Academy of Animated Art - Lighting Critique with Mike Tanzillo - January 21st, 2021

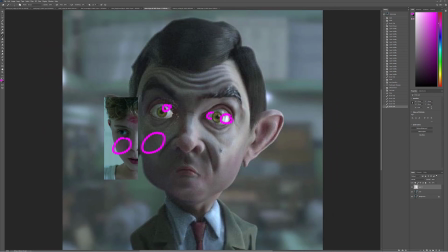12:31 You might need to adjust that and just kind of balance it out. You can do that in the comp too if you want, but just something to be aware of with that.
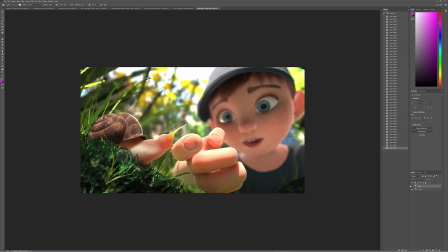12:37 All right, and last up we have Shibli. So really great progress. I mean, this is exactly what I was talking about. Like look at his. Let's start with his hand and his finger. Like adding that little bit of subsurface scattering, like you can see it right on that shadow edge, right?
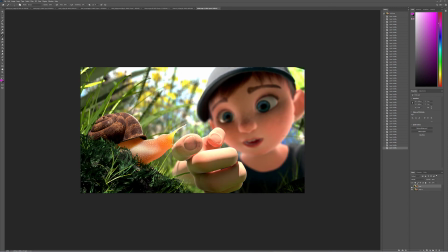12:56 Look at his thumb, his finger, his curled, his index finger and his curled fingers. Just at that like line, having that little bit of warmth there really, really, really makes a big, big difference. I like the level that you've gotten to with the subsurface on the snail as well. I think that's working out really well.
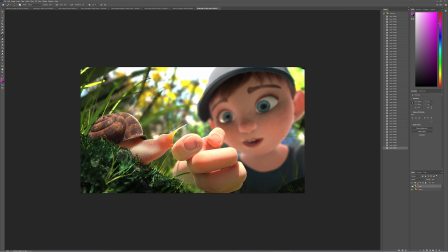13:14 Some areas of improvement. Oh, I also like the additional eye, brightening up the eyes and a little bit more bounce in there and kind of like a softening of the light back there. That looks really good. So some areas of improvement. I think that you've got this kind of blue haze happening now, which is good.
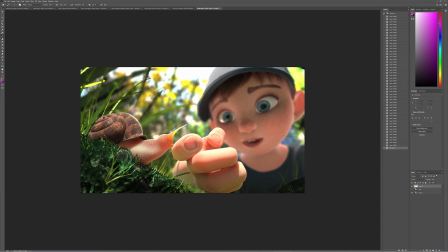13:31 I just want to push it back further. I don't want it to affect anything in here or really anything on the boy. I want it to, maybe just like a slight bit on him. I really want it to be more back here and back here. To kind of separate out those regions, because what's happening is we're losing a little bit of warmth on him and he's kind of purpling up a little bit,
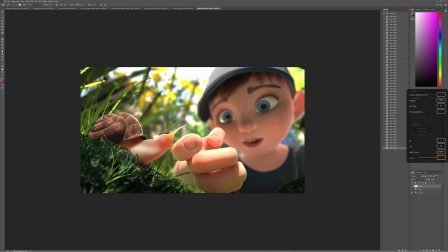13:49 and I want to keep him a little bit on the warm side. And same thing with the snail. Like again, if we look at reference, the shell itself is actually very warm, so I want to see this get a little bit warmer, and also that haze kind of breaks down some of the contrast points that are working really well.
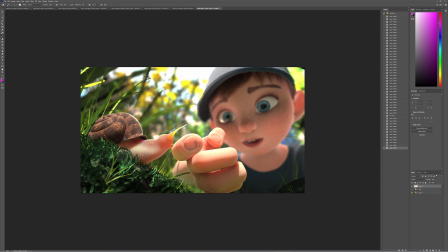14:07 If you can soften this shadow slightly, that would be rad. Just because again, like we're getting all these soft shapes and this like hard line is a little off-putting. And then lastly,
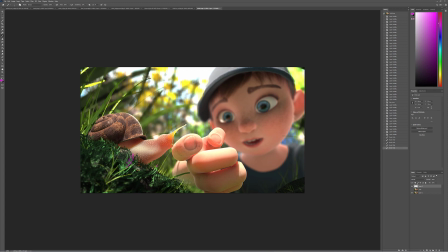14:22 there are some weird edges in here that I want you to look into and see what we can do about that. And also it's still feeling a little blue in this grass here. So just adding a little bit of yellow in there will help out a lot. And then we will go from there. So, all right, great. All right, this is all looking good, everybody.
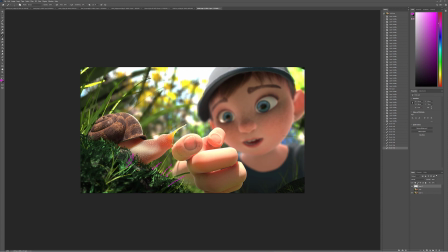14:40 I hope you all are having a wonderful Thursday, and I can't wait to see what you got tomorrow. All right, happy lighting, everybody.